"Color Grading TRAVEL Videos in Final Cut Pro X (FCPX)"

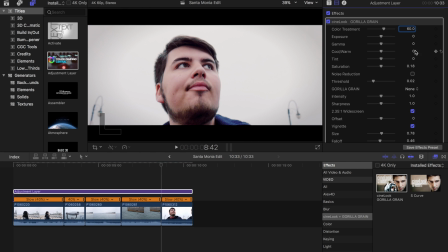[3:55]
So out of the box, it looks okay,
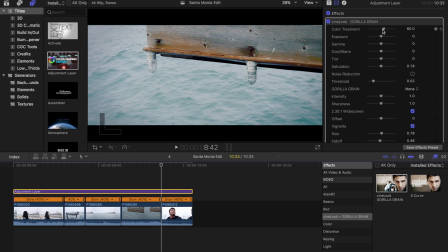[3:57]
but definitely not the best we want to adjust a few things normally I would drag this color treatment all
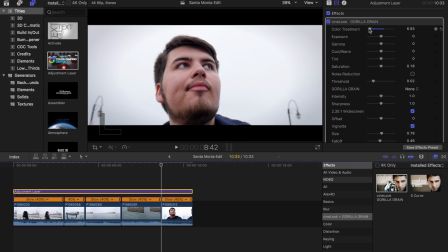[4:04]
the way down but for this project I just left a little bit of that color treatment I don't know if I can tell the difference but in between these shots but I just felt like it gave a little bit more film like quality the main thing I use this plug-in for besides this
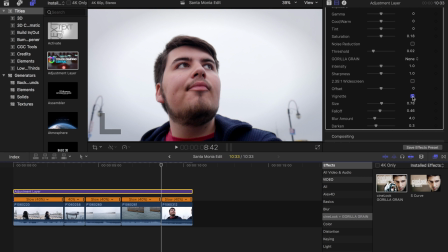[4:20]
2 3 to 5 aspect ratio is for this vignette function which will darken and blurs the edge which I feel gives more to the film
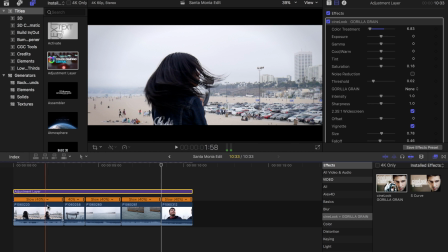[4:31]
look and I definitely like how the edges blur a bit and now we're going to adjust our composition as with the crop bars you may not get
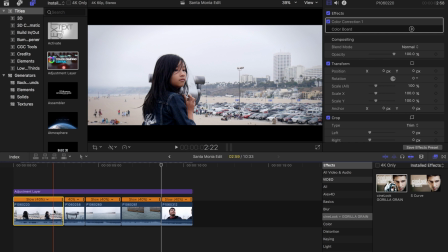[4:40]
the exact composition you like but the good thing is you can adjust that so I'm going to click on the clip not the adjustment layer just
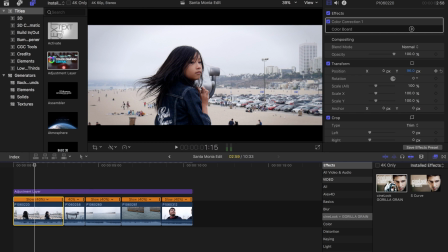[4:49]
the clip I'm going to adjust the image position to give me the composition I'm looking for. So right about there looks good, it kind of aligns with the rule of thirds. Got enough head room and look room.
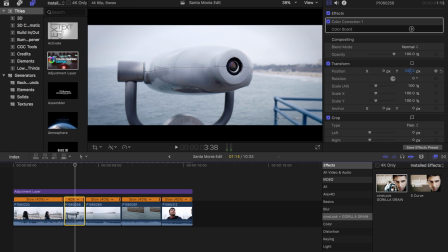[5:01]
You don't want to go too high with these clips or you'll get the image left off.
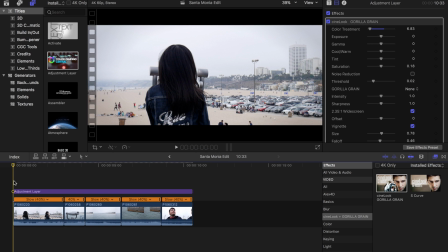[5:10]
Alright so now we adjust the composition. Now let's actually apply a color grade and to do that I'm going to use this plugin called mLUT.
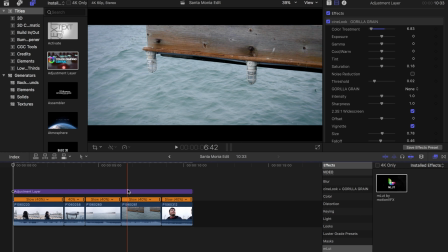[5:20]
This is a LUT loader which you can apply a LUT which basically is a filter for your video.
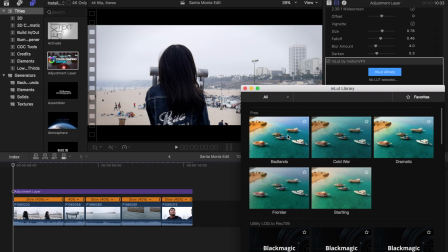[5:26]
So with the stock library they give you a few different looks you can try out but for this one I use Startling.
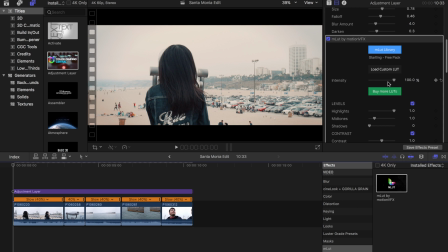[5:34]
Gives the warm feeling that you're on a beach and typically I will reduce the intensity just because I feel like it gives too much.
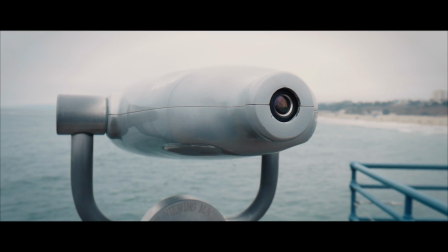[5:42]
So this is just a little example of kind of how I edit the video, how I color corrected and color graded for this project.
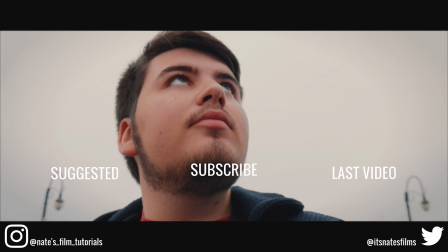[5:49]
If you want to watch the full video you can click it right here on the left or you can watch my latest video on the right.
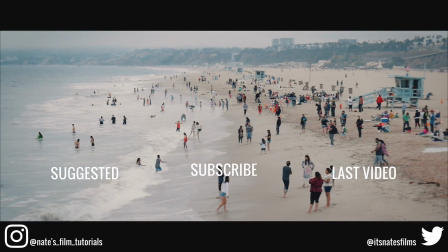[5:55]
See you later.